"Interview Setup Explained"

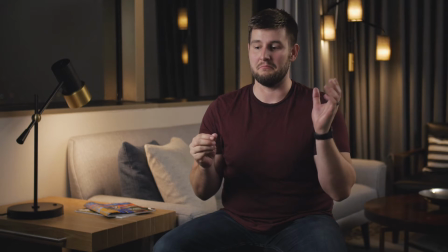Normally my videos are me in my office with talking to a camera, right?
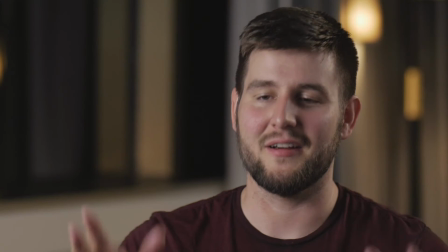I would be doing something like this. Yeah, that's my normal video. But we are in New Orleans for a shoot tomorrow, which thankfully we got in the day before.
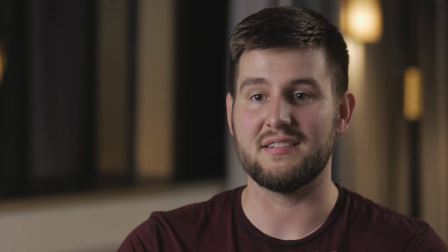So we made sure that there were no weird flight delays, that all the baggage and luggage got here.
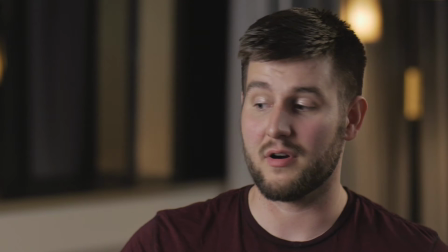So we have all of our gear and we're ready to go, and we were able to set up the night before. So why not take advantage of this cool setup?
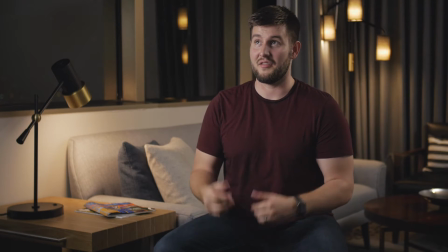It's not going to look like this tomorrow because we're going to have daylight coming in and everything, but this looked cool enough that I thought it was worth doing some videos.
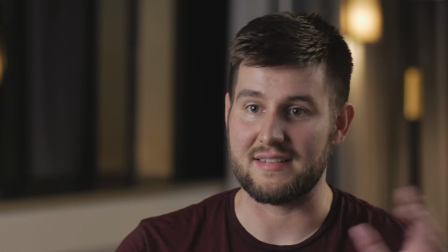So there'll be other videos coming out in this style. I don't know if maybe people like it, maybe they won't.
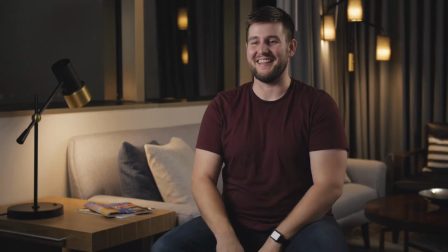They can always let me know with the thumbs up or thumbs down. They love to do that. But this setup is actually pretty simple. It's the setup we normally do for our lighting and camera work. We've got our two GH4s.
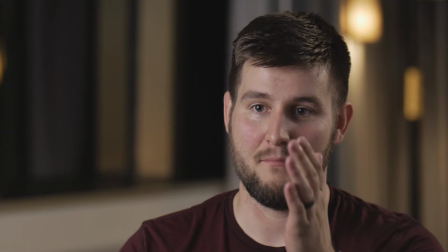I tend to like the main close-up interview shot,
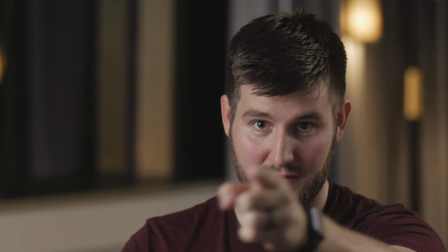the one right off the interviewer, right?
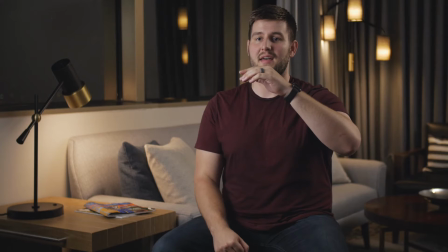So that's like camera A, pretty close. And then the wider shot is just slightly off of that, right?
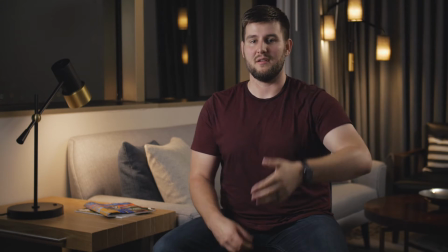So the camera B would be there and, much wider. In this case,
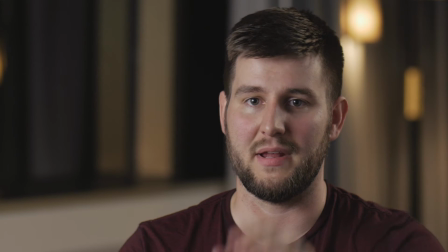it's actually a pretty big focal length jump from an 85 right there with a speed booster to a 35 with a speed booster for our camera B.
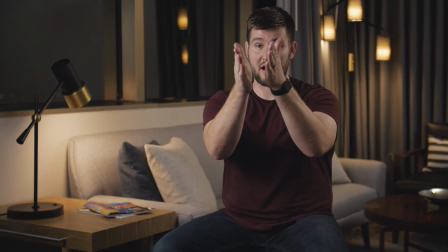Sometimes we'll do an 85 for camera A and a 50 for camera B,
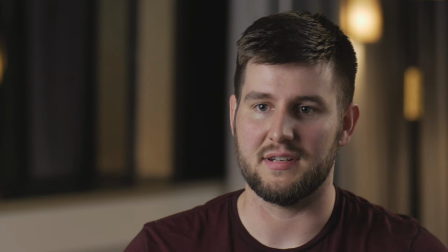but for this it just kind of looked nice to have a little bit wider angle.
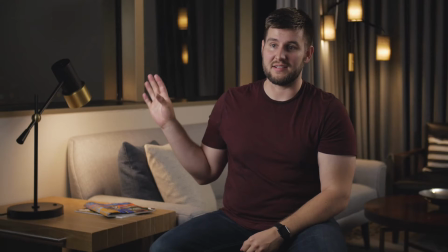And like I said, it's going to be all daylight tomorrow, so the lighting will change dramatically.
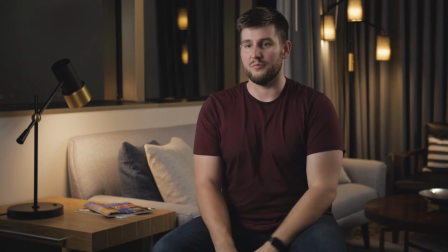We've got other lights over on this side that are going to help fill in the room tomorrow, but right now they're off because we don't want to overpower anything.
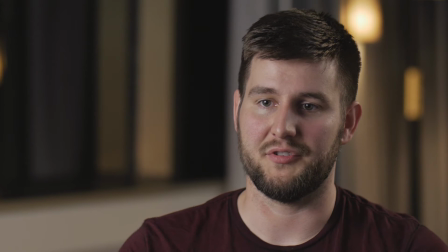So we do have ND filters on the lenses to make sure that we're able to kind of cut that light down a little bit and still keep a wider aperture.
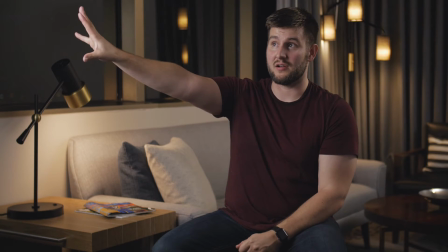We've got our key light here, which I've explained this in other videos too,
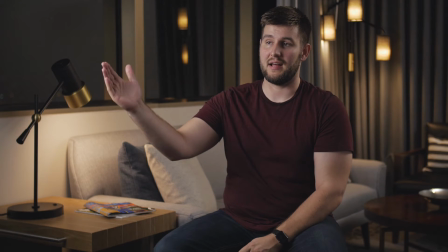but I tend to like to have the key light, the main light, off the back side. I don't know if that's the proper way to say it, but I like to think of it as like the back side of talent, right?
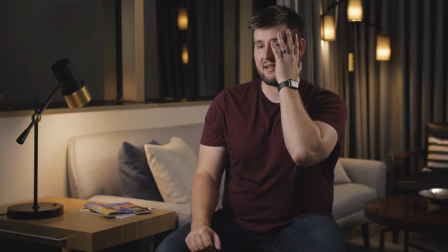So the cameras are on this side, and this light is hitting this back side of my face,
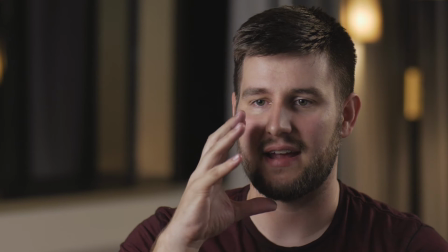right, in the back side. And what I think that does is it adds a nice shadow towards the cameras,
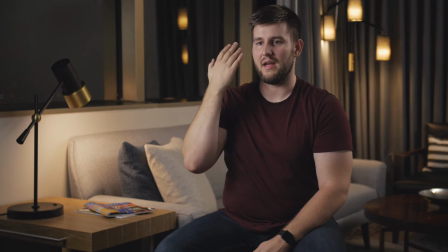if you will, rather than it falling away. Because when you have it fall away, it can be too flat.
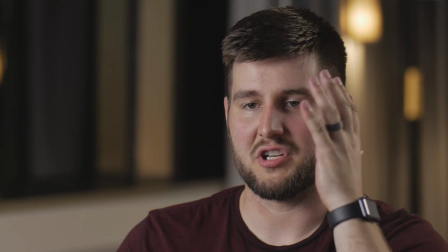So if the light was coming from the direction of the cameras over here, all the shadows would fall this direction, and you wouldn't really necessarily see that depth as much.
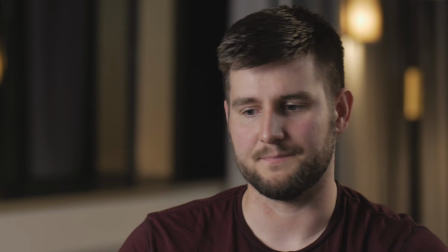And so I think it looks a little bit nicer when it comes to the other direction. So basically, it's really easy.
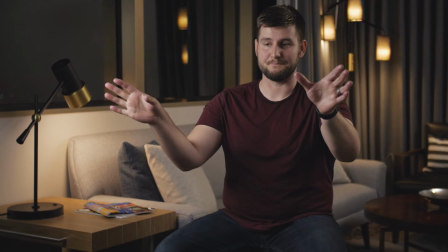Whatever side your cameras are on of the interviewer, you put your light on the other side. Now, because we got a light over here, we probably want a fill.
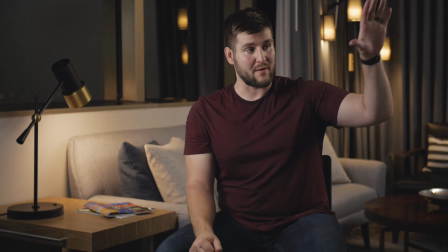So there's a bounce right here, a white bounce. It's a big one.
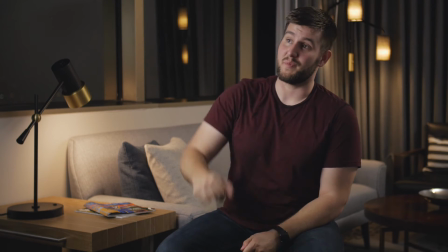It's the same size as this huge diffusion panel because I tend to like big, soft lights.
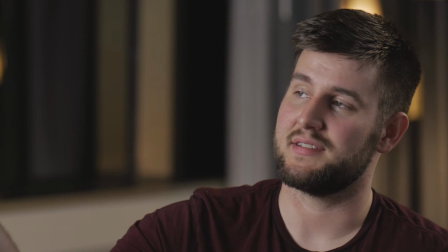So we've got our fluorescent 6-bank back there.
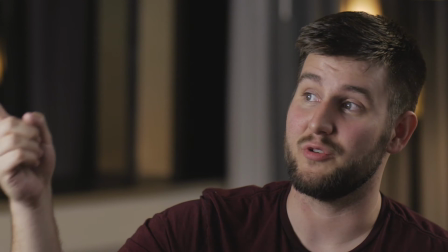Actually, that's not the 6-bank, that's the 4-bank, only running 2 bulbs right now.
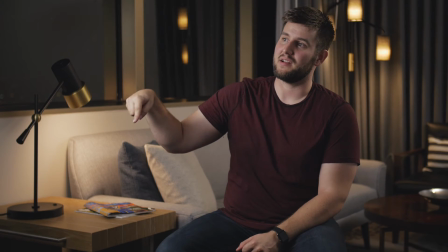So that's shooting through a big, huge diffusion panel to help soften it. And then we've got a big white bounce here.
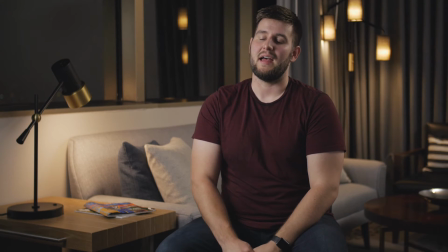We've got the boom mic overhead, obviously. Sometimes you'll see people have the microphone mounted like on the camera, like on top of the camera.
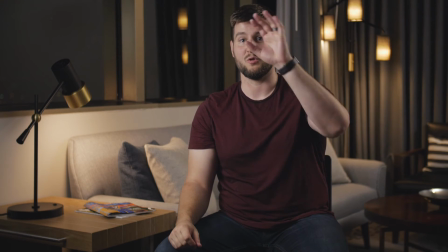Like how are you gonna hear me when you're way over there? You need to be like right here.
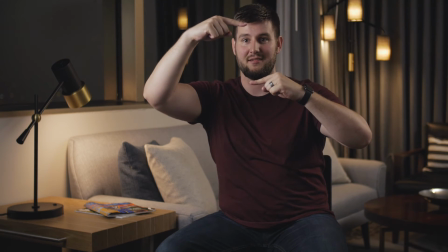Like this is the distance, right? So that is the distance from the microphone. I just even touched the microphone.
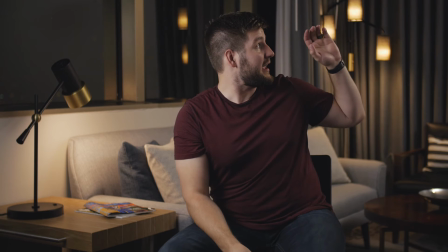I don't know if that ruined it, but we've got a warmer edge light back there to help kind
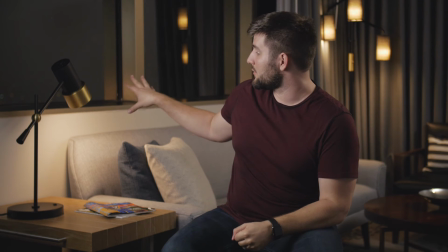of add to the atmosphere of like the warm light here and the practical light back there.
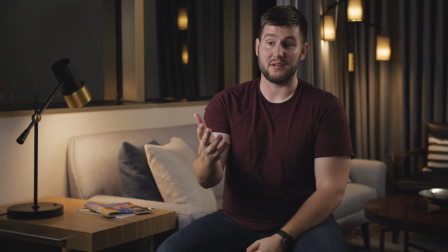That just helps it feel more cohesive. The other thing that's gonna be really nice tomorrow is this key light is the same side as the window.
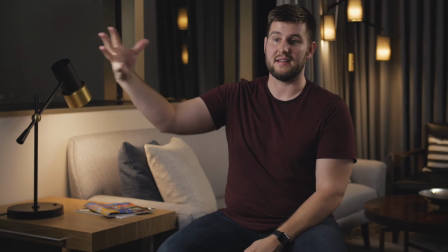So it's motivated, right? It makes sense that the light is coming from this direction because that's where the window's at.
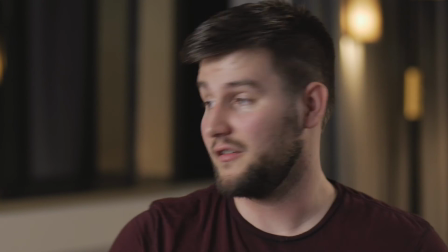And the setup itself is pretty straightforward.
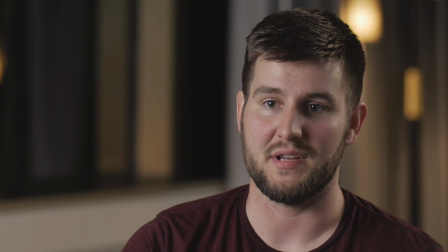It's kind of just the way the room was laid out with a few small tweaks here and there. We kind of fluff the pillows, put these magazines here,
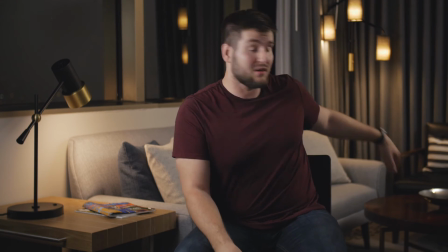put the coffee table back there, and move that chair closer so it all kind of fit in the frame of the wide shot.